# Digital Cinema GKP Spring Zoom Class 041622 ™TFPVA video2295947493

Let's watch this video here.
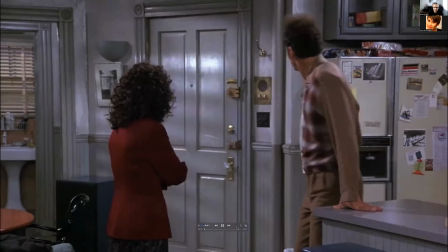[0:09] Thanks. Okay. No problem. Able to sleep in a room painted bright red?
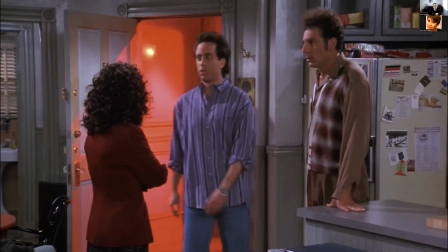[0:15] Might be hard, right? No sleep. No sleep. You know what it's like in there.
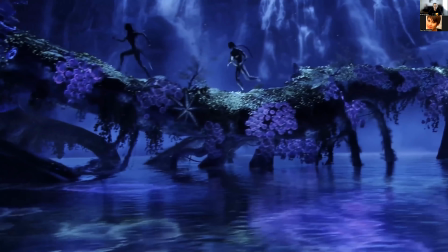[0:20]
Colors elicit emotions and have a psychological effect on people.
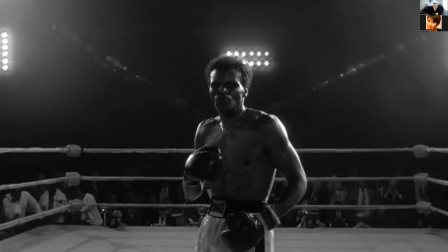[0:23]
So unless you're shooting in black and white, in which case definitely review our video on tone, this is the video for you.
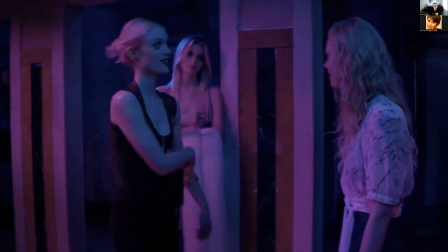[0:29]
Because today, we're going to show you how colors can be used to create mood. But you can go beyond placing a blue tint over an entire sequence.
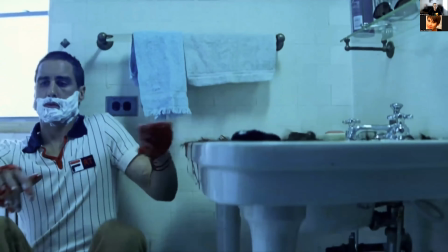[0:37]
You can determine specifically what type of blue you want. There are three factors in determining color.
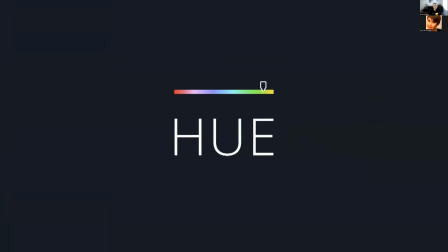[0:42]
They are hue, which is the color itself,
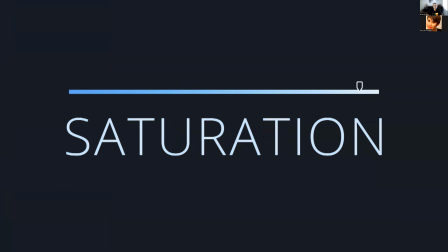[0:46]
saturation, the intensity of the color, brightness, how light or dark the color is. With just hue, saturation, and brightness, HSV for short, you can create a complex color scheme rather simply,
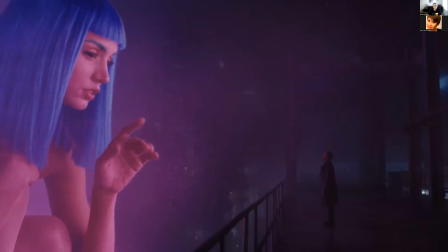[0:59]
and go from being just another director to being a true visual artist.
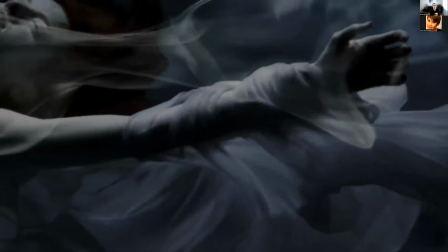[1:05]
First up, hue. Some movies choose an affinity of hue, utilizing a monochromatic color scheme.
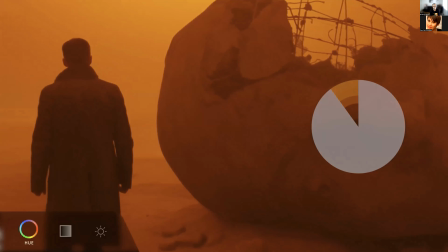[1:12]
Those are just fancy ways of saying that a movie is mostly one color, or neighboring colors on a color wheel, also known as analogous colors.
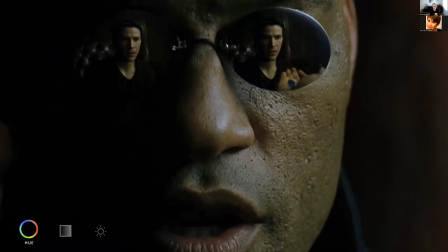[1:20]
The Matrix is a classic example of a movie that mostly uses one color. That color?
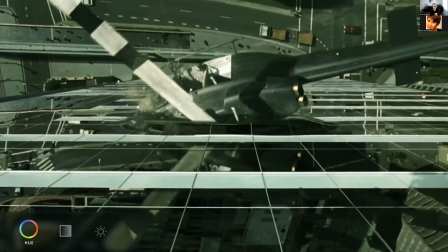[1:26]
Green. Why? Well, the movie takes place inside of a digital matrix, and we associate green with code.
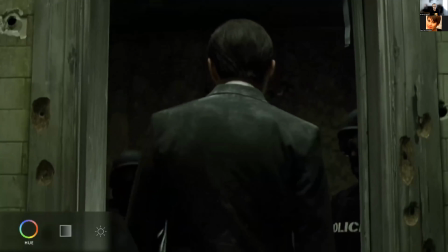[1:32]
Plus, the green in the Matrix has a certain sickly quality to it, reflecting the overall state of affairs in that world.
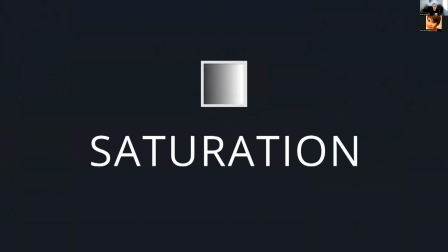[1:43]
Next up is the S in HSV, saturation.
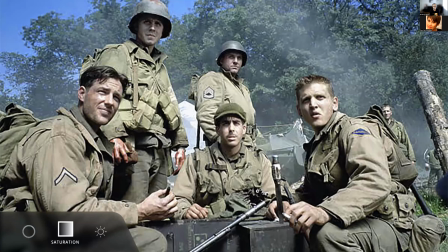[1:48]
This movie used a post-production process called bleach bypass, which has a deeply desaturating effect.
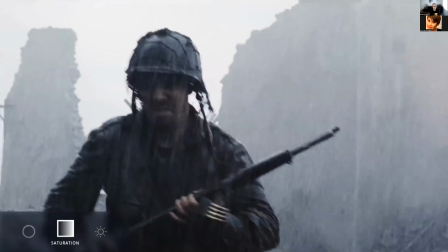[1:54]
The color is drained out of these images. It gives the world of the movie a cold, raw, gritty sort of look.
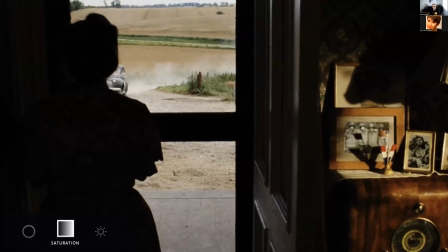[2:01]
It also becomes reminiscent of the faded photographs, the black and white newsreels of the period itself.
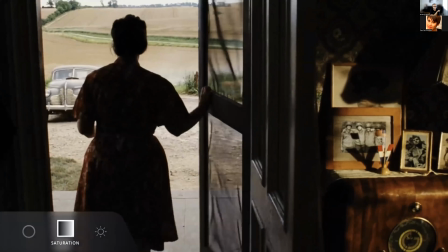[2:07]
It takes us back in time. The final of the three is brightness.
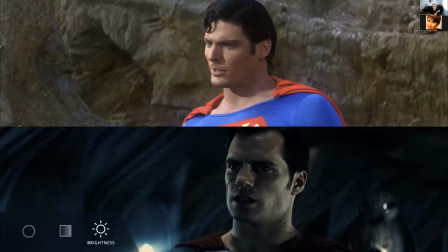[2:13]
Earlier in this series, we covered brightness in terms of a film's overall tone, but brightness can be used to affect individual colors as well.
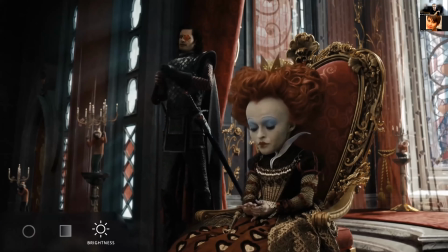[2:22]
Sometimes a movie elects to use entirely bright colors, particularly movies from the Technicolor era.
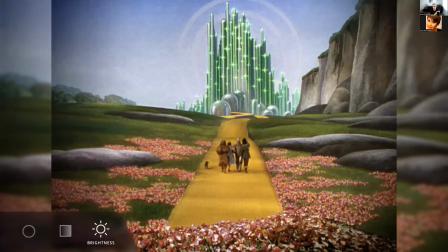[2:28]
Back then, bright, vivid colors were a reason to see the movies alone.
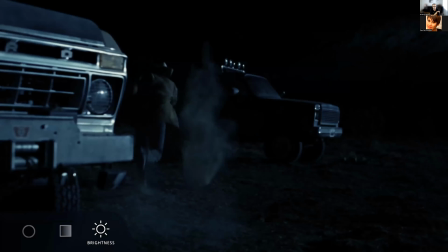[2:32]
On the other hand, during darker scenes like this, you could almost forget that this movie was shot in color.
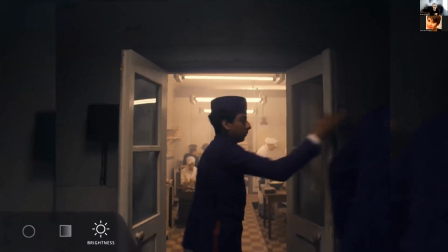[2:38]
Now let's see what it's like when one movie does both.
But the destiny of a great fortune is at stake.
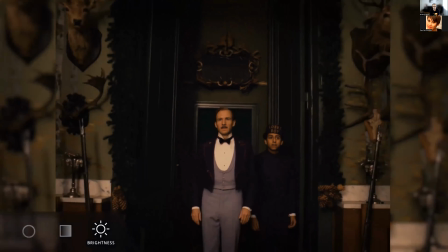[2:46] Men's greed spreads like a poison in the bloodstream.
It's using all darker colors.
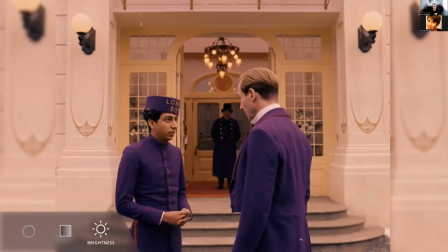[2:53]
Contrast that with this scene, where all the colors are bright.
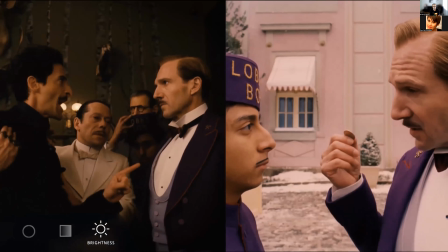[2:57]
In both instances, every element you see was chosen for its darker color or lighter color to create a contrast within the film.
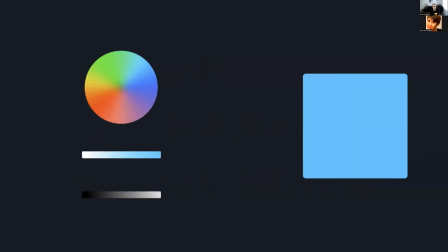[3:04]
So by utilizing hue, saturation, and brightness, you can precisely identify the right colors to create certain feelings in your audience.
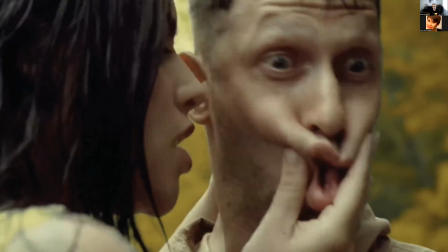[3:13]
Bright images often seem lively and exciting. Darker images often seem dramatic, and on it goes.
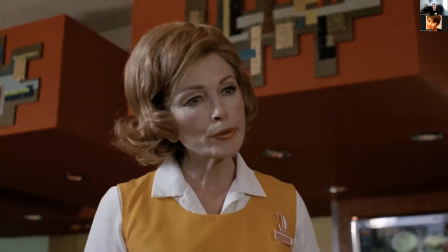[3:21] The rules were made to be broken. I don't make the rules. Okay, I'll make it as easy for you as I can.
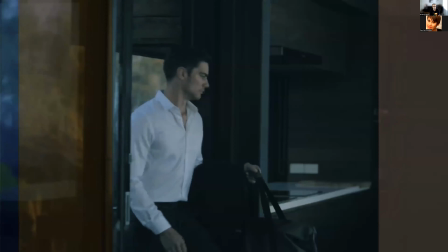[3:28]
You get to decide what the colors mean. It's your movie, it's your world, and so make it your color palette.
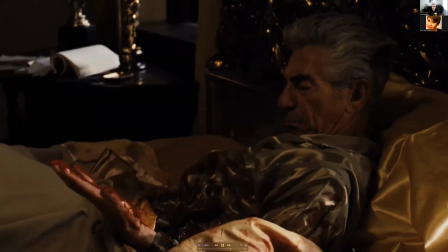[3:34]
How do you make a violent red, the color of blood, feel like something else?
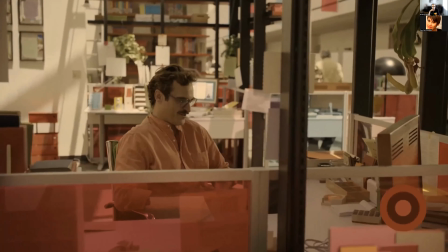[3:39]
In Her, Spike Jonze uses red to connote love.
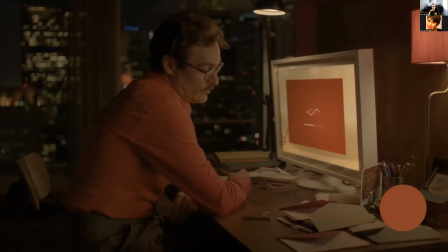[3:43]
He does it by associating the color with the lead, Theodore, as he searches for love and ultimately finds it in his
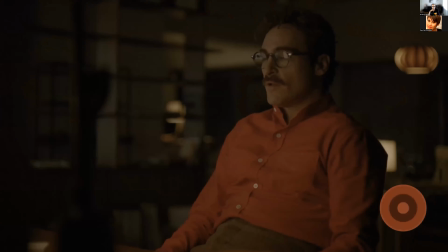[3:52]
operating system.
Hello, I'm here.
Black is for bad guys like Darth Vader, right?
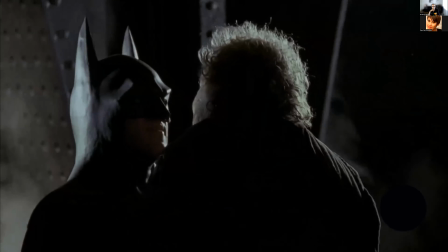[3:59]
Well, sure, until it's for Batman.
I'm Batman.
You get to make your own rules.